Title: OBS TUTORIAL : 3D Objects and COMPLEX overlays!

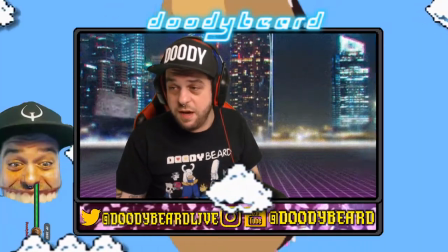4:06 The donut background is simply just a high quality free image that I found off of Google of a spinning donut.
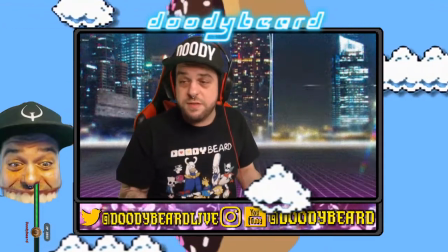4:13 And then that's all it is. I put together everything else, the clouds and the layers, just nice.
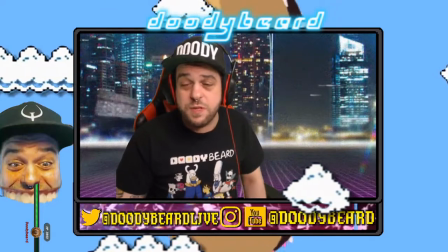4:18 So it really feels for the viewer that I'm floating up here. And that's really why we put together these big elements and stuff.
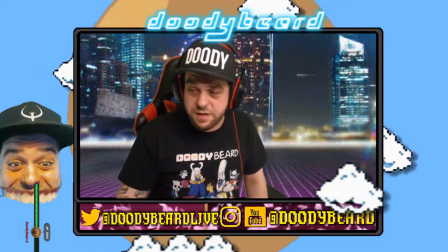4:25 And that's why you should really be thinking outside the box with some of your overlays.
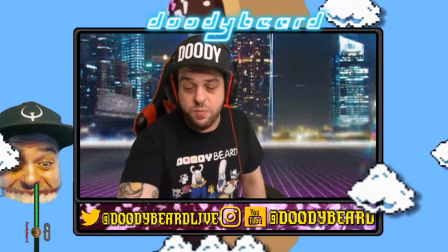4:30 And then the other reason why I kept this whole module with the animation plugin,
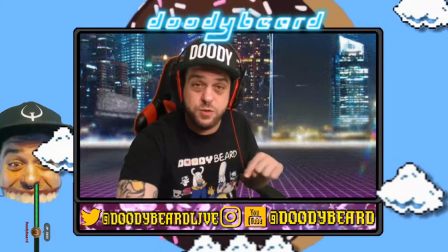4:35 which I will leave the YouTube link down in the descriptions for,
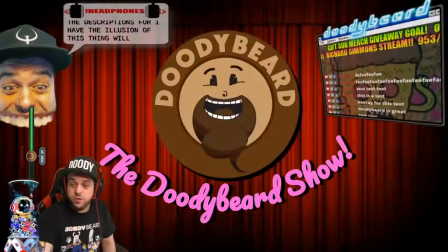4:39 I have the illusion of this thing will drop me off down there and pick me up and bring me all over the place.
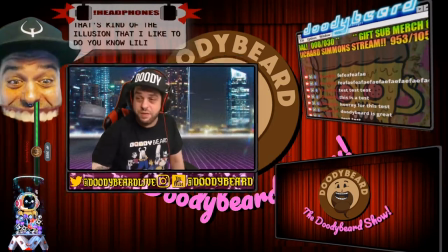4:47 So that's kind of the illusion that I like to, you know, leave into my streams and everything, that this spaceship is, in fact,
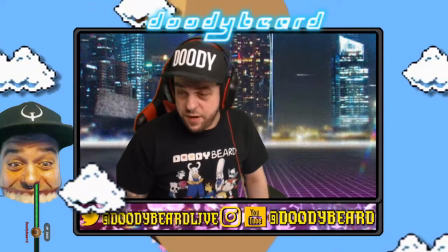4:56 organic to some degree. but that is only part one of this part two.
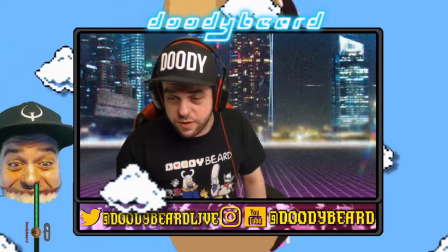5:04 So let me change scenes here real quick and I'll show you this other really rad plugin. Alright, so luckily this next thing, this next lesson is how to get this chatbot or any of your elements really to tilt in perspective with this really one easy plugin.
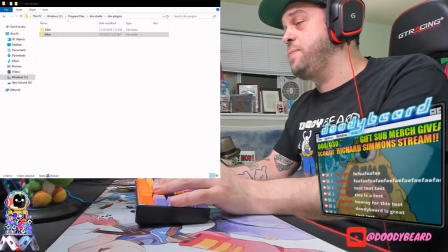5:24 So this is the path that you should pop the plugin and I will put the description for
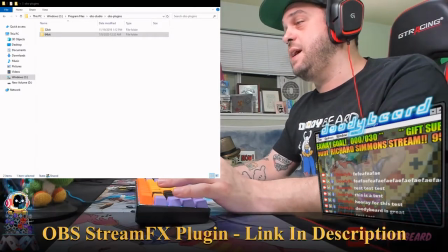5:30 the link the stream FX plug-in down down below I know I just upgraded to 0.8 and it went ahead and downloaded right
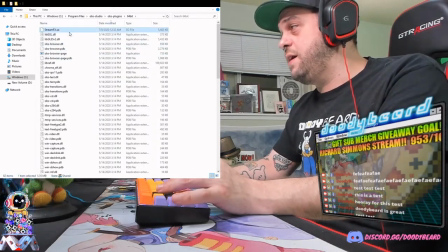5:42 away so I have the stream FX so file that's the new one but before before I had that because I just I literally
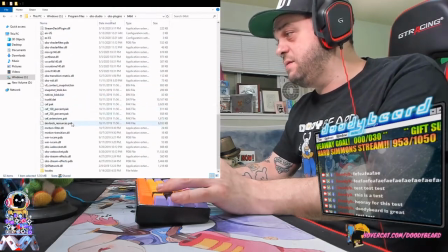5:54 just upgraded this today so before that I had these OBS stream effects plugins I'm not sure if you need all three
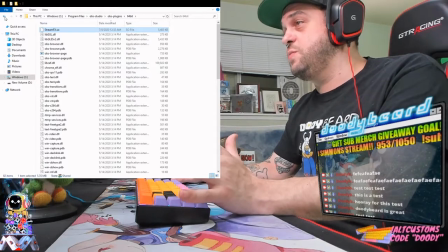6:06 of those but just in case I will put the descriptions for everything in the links so don't or in the
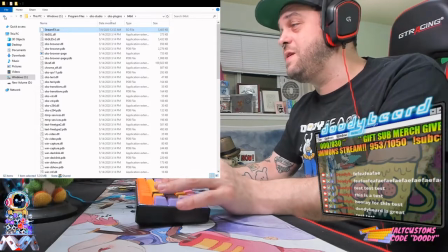6:11 comments rather so don't worry about that I got you guys once you have the files downloaded just pop them
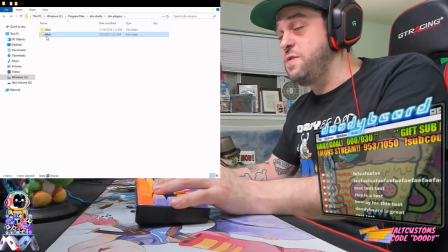6:16 right into this 64-bit file I believe 32-bit is
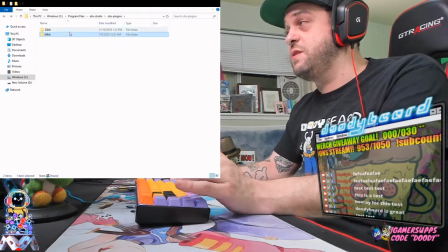6:21 discontinued I'm sure most streamers run on a 64-bit system
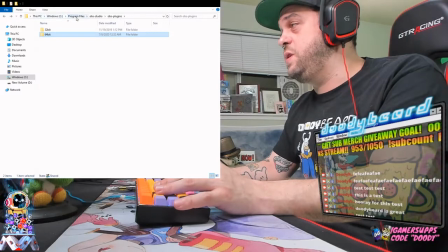6:27 anyway but this is the path windows program files OBS studio and OBS
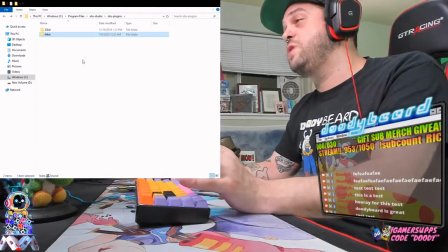6:32 plans go ahead and just drag them into there close OBS if it's open reopen it and you should have it you should have it all set up
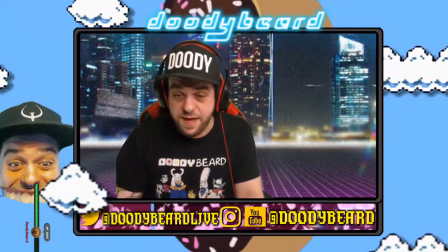6:40 basically so if you did in fact let's go to the screen with all my stuff.
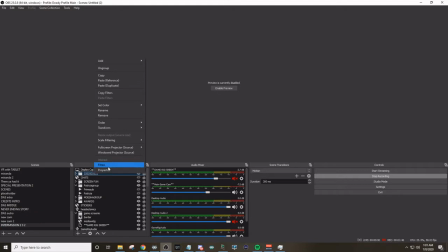6:51 So, if you did, in fact, do it correctly, then if I go to the object in question, which is, hello,
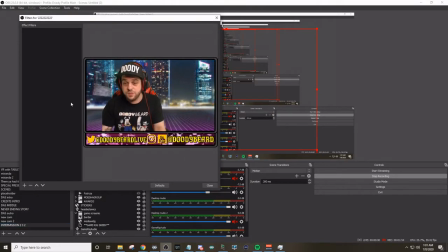7:01 which is this, uh, which is this, this, this spaceship, as we said before, um, you will see a couple of new things. There's a couple new things, uh, in here. There's 3D transform, which is the one we're going to look at.
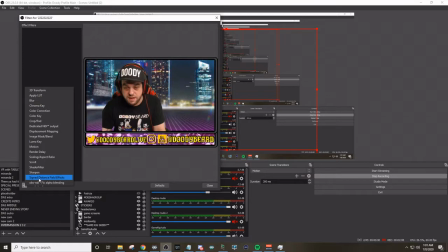7:14 I believe the blur is added into the new one, and I believe this signed distance field effects are all part of the new,
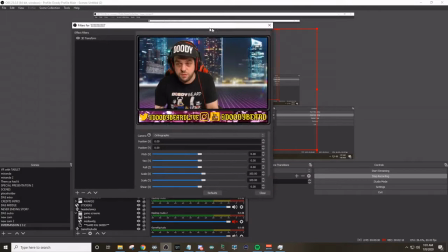7:22 are all part of it. So let's go ahead and open up 3D Transform, which is what we're looking at, and there are two different, two different settings.
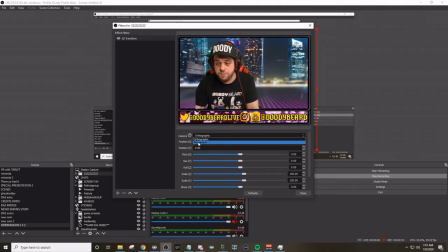7:31 Orthographic is kind of neat, you should definitely play with it, but for the purpose of this tutorial, we're going to go right into perspective. The first thing you should do is lower your field of view a little tiny bit, and now here's the fun part. Mess, and remember where you are because if you if you don't keep track it's like a rubik's cube you get all whooped out of place uh and adjust
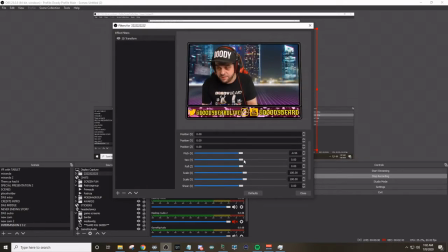7:49 the pitch whoa adjust the yaw the yaw control yaw